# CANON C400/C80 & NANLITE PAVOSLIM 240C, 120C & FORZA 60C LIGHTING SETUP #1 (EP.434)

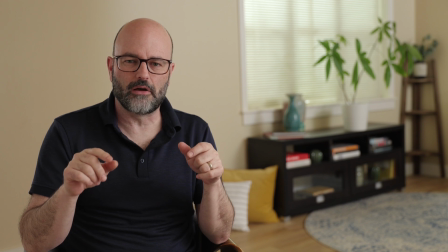4:08 I realized that when I did an automatic black balance on the C80 and the C400 that they weren't matching. And after resetting both of the cameras, resetting everything up, black balancing with the ABB feature,
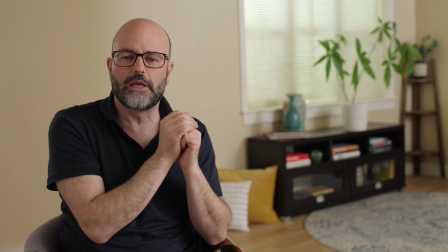4:24 I realized that one camera was going to the small HD monitor over HDMI, the other one over SDI.
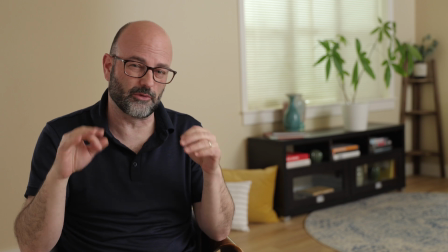4:32 And the setup and that signal was different, and that was the discrepancy.
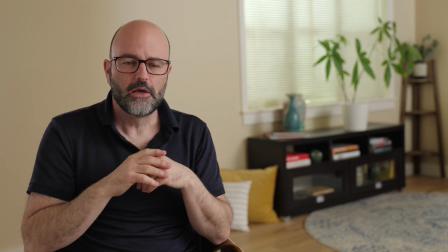4:37 Recorded signal would have been fine, but what I was seeing on the monitor was crazy.
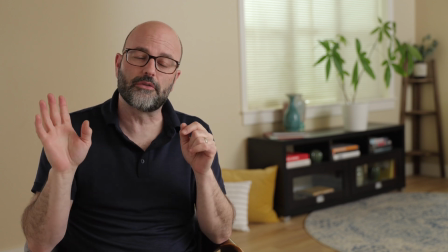4:42 So because now the C80 has SDI out,
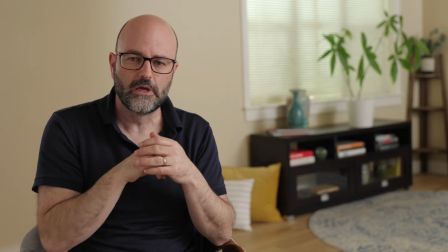4:46 I can go SDI out of both cameras to the 1703 small HD monitor,
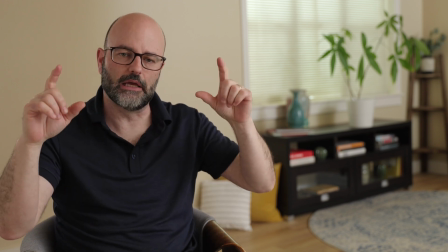4:51 and I can do that side by side, and everything was fine after that. The
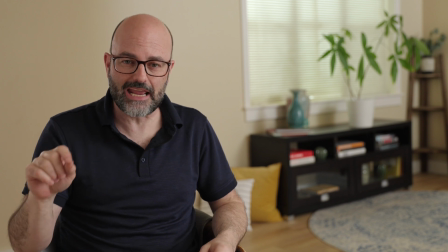4:56 reason I'm using the C80 as my A camera is because it was already set up for audio.
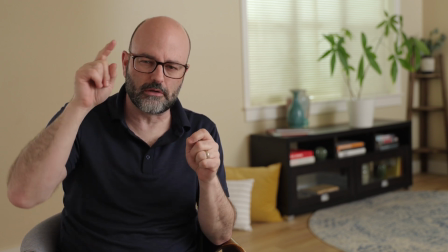5:02 So I didn't, because of time, want to go through and set up the C400 for audio.
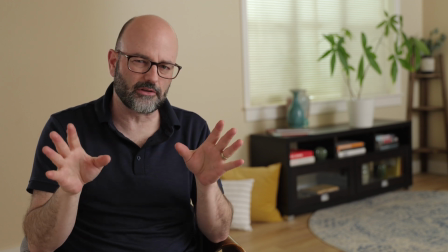5:09 In normal conditions, it would be flipped,
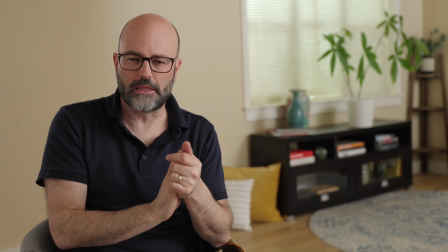5:12 C400 24 to 105 as A camera, and then I would take the C80, put the 70 to 200 and make that B camera.
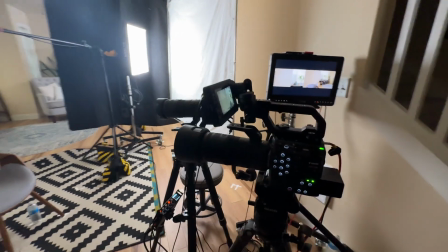5:21 Sound devices, Mix Pre 6.2, that's got 32-bit float.
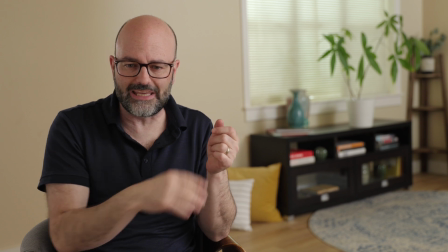5:25 That's my production audio, feeding that into a camera, so we have clean audio,
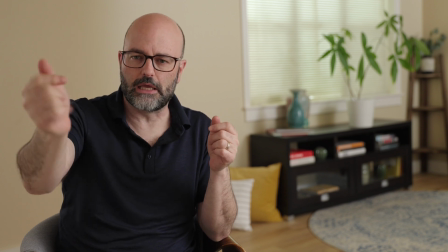5:31 and then just automatic gain control through the built-in mic on the C400.
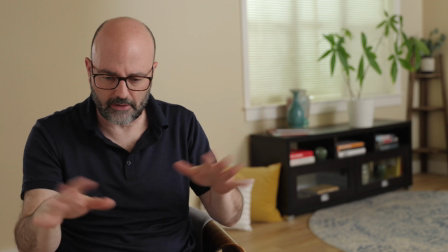5:40 That's camera side of things. Obviously tripods, all that fun stuff.
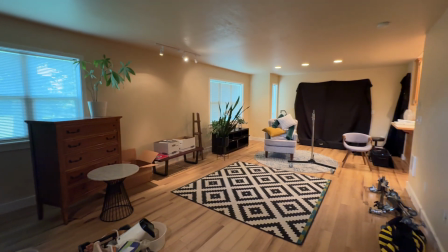5:44 In terms of lighting setup, this is a very long, narrow room, which is a little tricky.
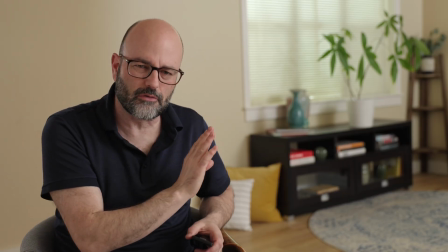5:49 So I wanted to shoot down into the room a little bit, which you can see over my left shoulder.
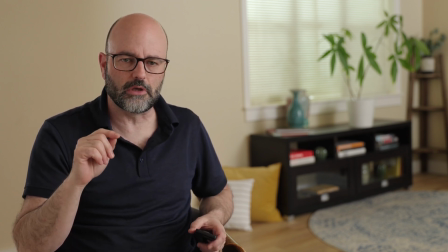5:55 And really just using 3 light fixtures overall. I'm using the Nanlite Pavoslim 240C.
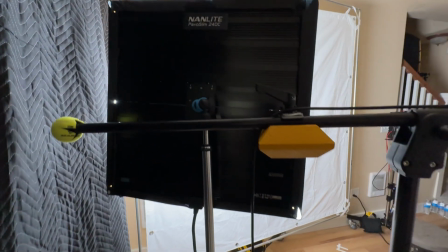6:04 Love that fixture. It's a 2x2 fixture that folds down to a 1x2.
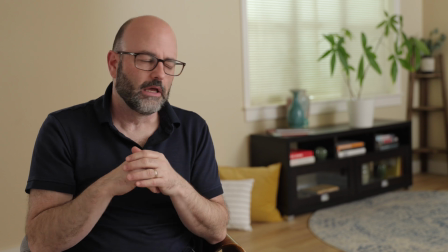6:11 And it has a lot of output. And it has no fan.
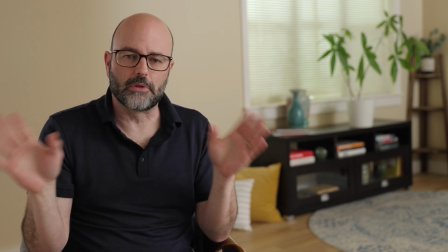6:17 It is 100% completely silent, which I absolutely love.
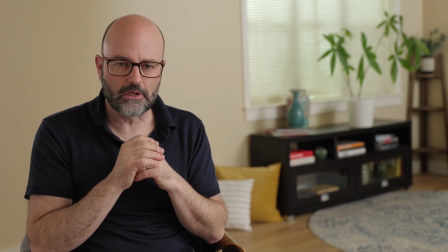6:22 The second light that I'm using is the
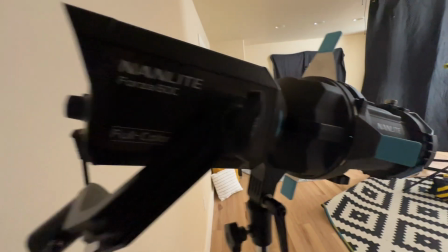6:27 Nanlite 60C with the 36-degree projection attachment.
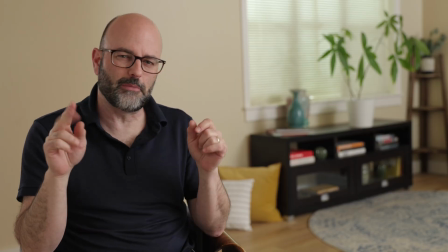6:33 One of my favorites, use them all the time. I actually have 2 of them in this space because we're going to flip the key and I already have it set
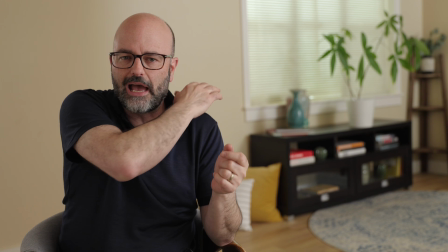6:40 up in another position for that backlight to create separation.
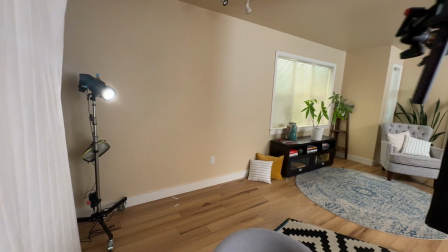6:45 And I put a little bit of diffusion inside of the front.
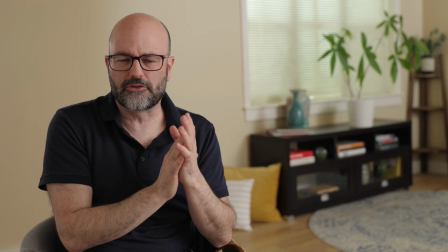6:49 I think I'm doubling up 216 in there because I just felt it was a little too hot and the proximity was too close.
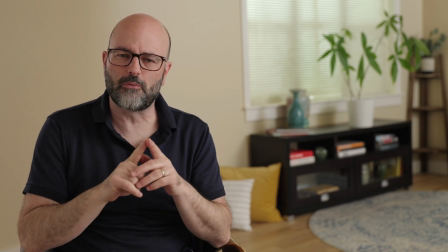6:56 And I'm generally using these somewhere between 5 and 15%.
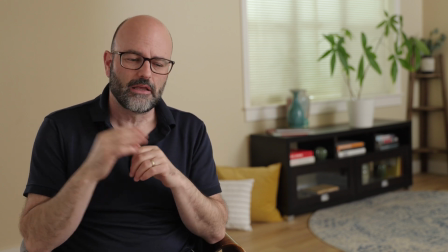7:00 What's great about the 60C is you can actually, if you're at 25% or less, have the fan completely off.
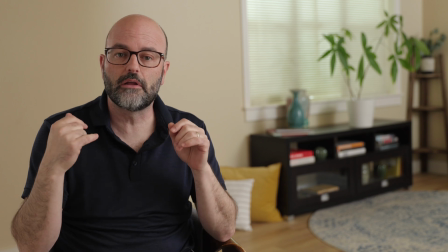7:08 So again, second fixture completely silent. So my lights on this shoot are not making any sound whatsoever.
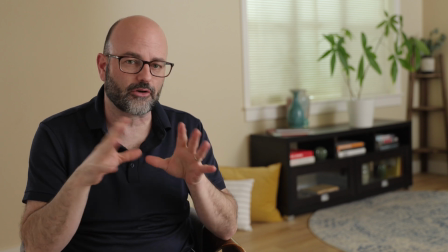7:17 The third light in this equation is another Pavoslim.
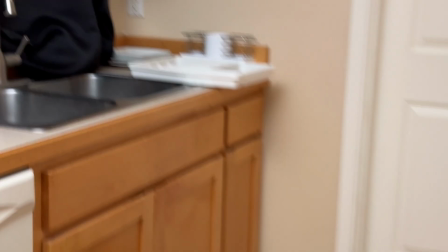7:21 It's the 120C. So it's a 1x2 fixture. It doesn't open up to a 2x2 like the 240C that I'm using as the key.
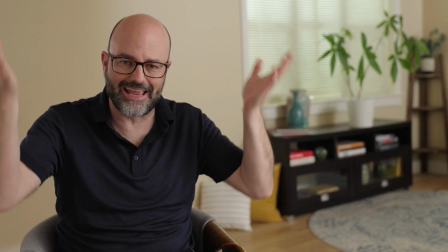7:29 That's also silent, and that's for ambience. That's to lift ambience in the space.
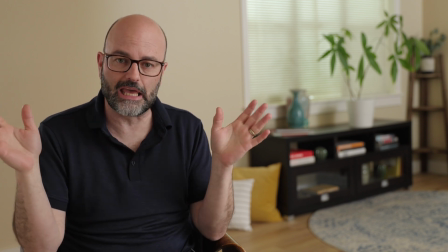7:35 That's burning at 100%. But again, no fans in that, so completely silent.
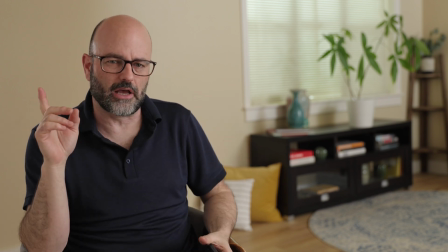7:40 So the rest of the lighting equation inside of here, and before I get into that, I'll just mention the audio.
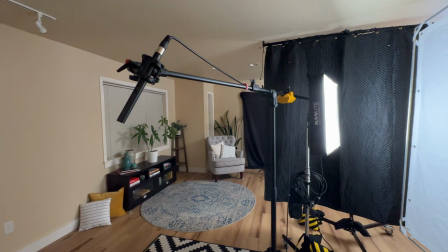7:48 RØDE NTG5 going down into XLR, Mix Pre 6.2, pretty simple in terms of that.
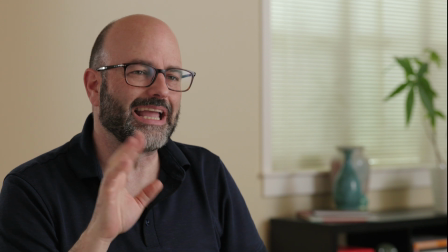7:58 But lighting wise,
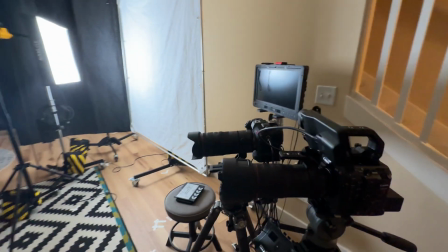8:00 the 240C is bouncing off of a 6x6 Magic Cloth from Modern Studio Equipment.
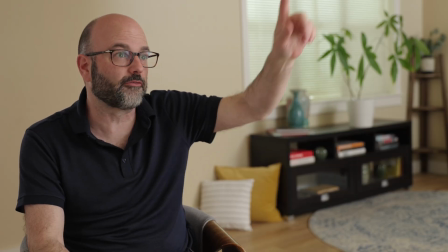8:07 So that's on a frame.